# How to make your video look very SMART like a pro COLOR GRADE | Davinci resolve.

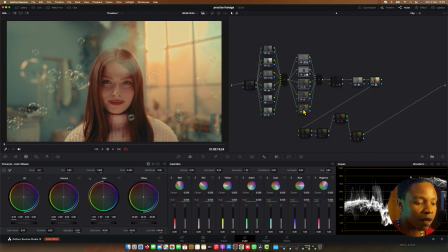1001s
And this is our look DNA, how we create it.
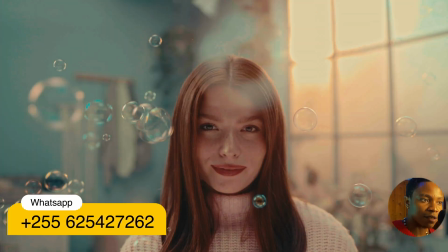1005s
This is before, this is after. Before, after, look how crazy we did over there.
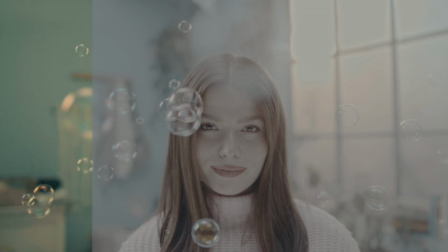1014s
This is mental thing, right? All right, so let's go to the texture.
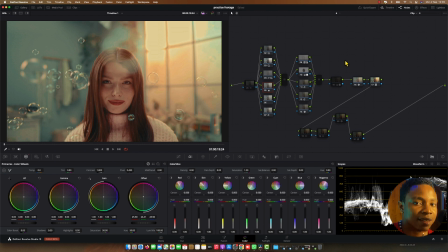1021s
All right, so about creating a feather test, like a texture and other stuff like juice sauce,
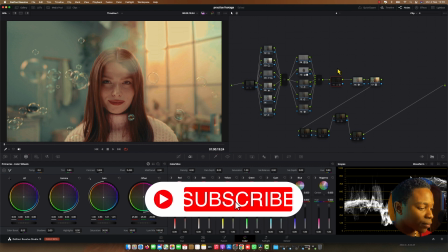1028s
what I did is I qualified this.
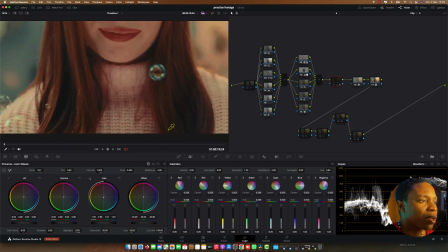1034s
Let me zoom it. You can see her clothes, it's a little bit look red into here.
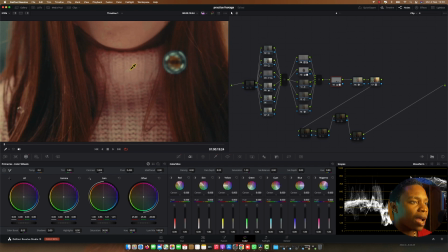1042s
The color is leaking over there. So what I did is just I qualify this part.
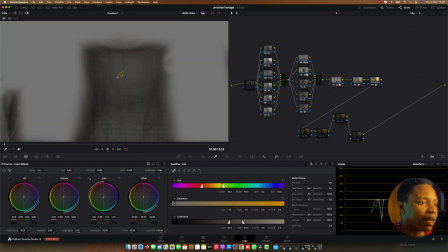1049s
I qualify this part, and what I did is I mask.
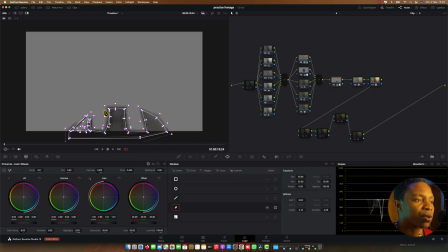1053s
You see the way I qualify it, and I mask as well, so that it can look it can be protected.
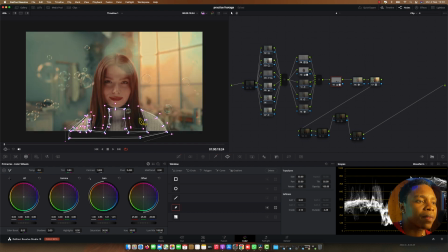1059s
And then what I did is just reducing that warm, because the time that we got a warm from our temperature, it's also did the same thing into her clothes, and I didn't like the way the clothes is looking warm, so I wanted everything looks very splitted, like.
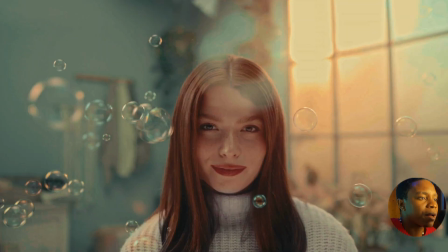1075s
All right, so I've got the warm in here, warm in the background, but her clothes has to be pure.
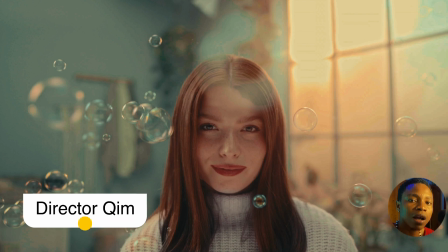1082s
So that's, yeah, you can focus on that as well.
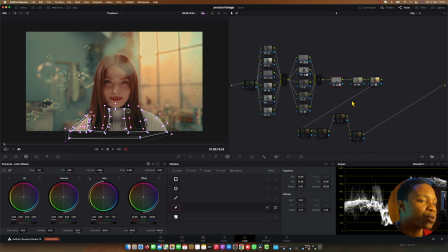1085s
All right, one thing that I would love to do a vignette, but I was like, let me not do some. All right, so the next thing is putting the contrast.
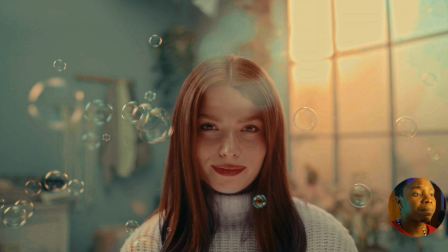1095s
Like the picture was a little bit washed out, so I was like, okay, let me put a little bit of contrast to make it like nice, dark, and yeah.
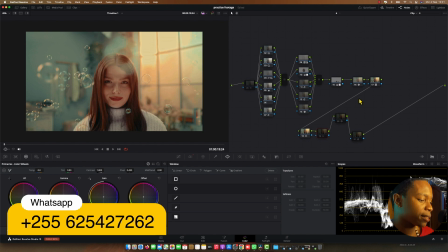1103s
All right, so another thing is skin saturation.
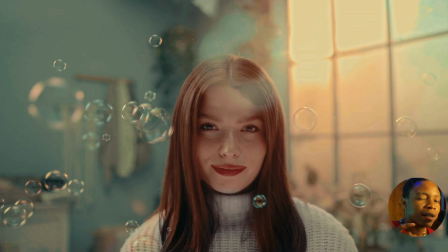1107s
I really wanted to make a very desaturated skin tone, and this is it. You see, before was very warm, and now is a little bit cooler.
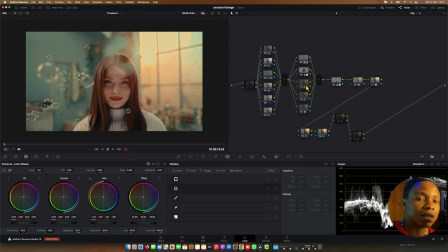1116s
Yeah, it's look like this type of thing that we see before. It's about to make it to look cleaner.
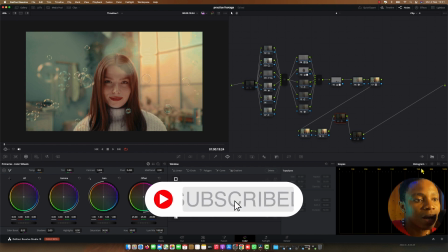1122s
That's what I was focused in my sculpt. As you can see, even my color is just very, very, very less.
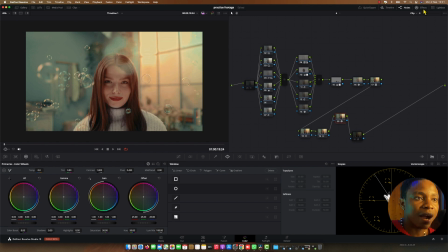1130s
And then we finish about on the bands to soft everything, and about to creating this film effects like vignettes, highlights, bloom, and grains, putting some grains.
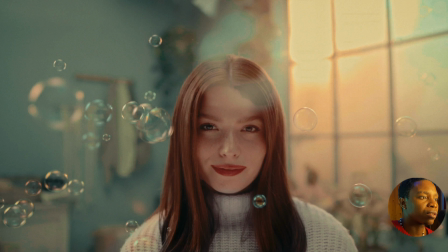1149s
And then the last is noise reduction, and this is how my grade look.
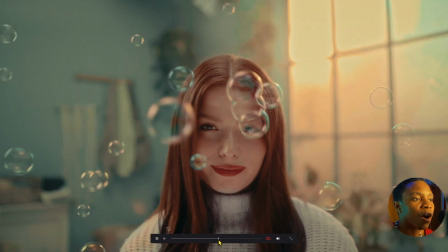1158s
It's very beautiful, people love it. This is Bowers, come and go, so don't worry about it.
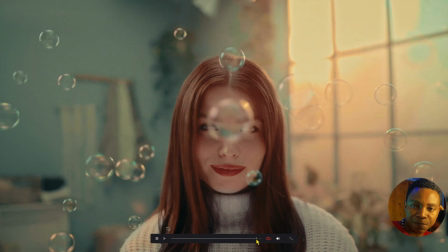1164s
It's very lovely, and I kind of love the comments. People say like very nice in touch, and I was like, this one,
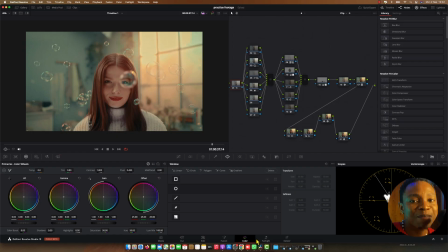1172s
let me put it on my Instagram pin, so everybody, if you go there, you can see that.
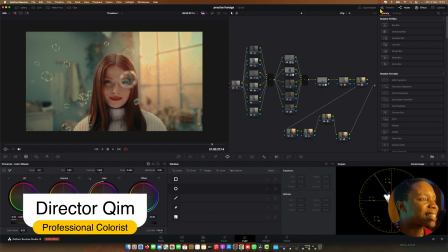1178s
All right, so one last thing that I want to share you guys.
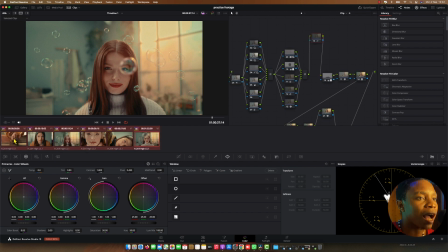1184s
I tried to do some shots matching in here. This is mostly very, very, very, very, very hard to. This is very hard
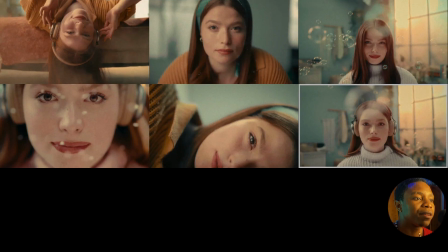1197s
for a lot of people when they doing color grading to merge everything. Look at everything, looks very amazing. This, let me tell you something, this is not what they looked at the first time I applied my presets. Let me show you guys.
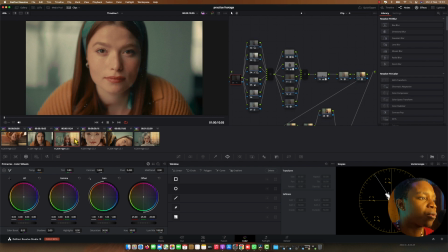1212s
All right, so the moment that I finished doing my grades, what I did is just come into this picture and I grab stills.
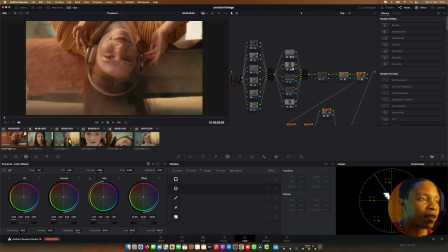1220s
After grab stills, and then I apply to my first grade, like this one. Okay, let me apply it. You can see this is how it look.
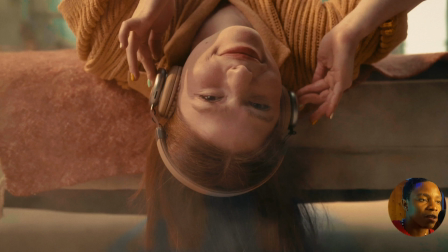1229s
This is the grade that I got from another clip, and then I apply, and this is how I did the short mention.
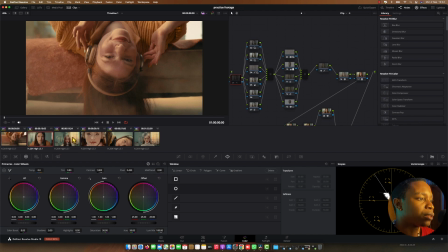1238s
This is the first one. It's a little bit look similar, not big change, but here let's show you.
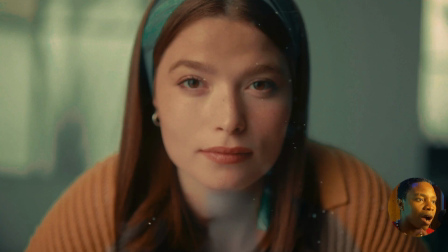1246s
Boom, this is how it look to another clip.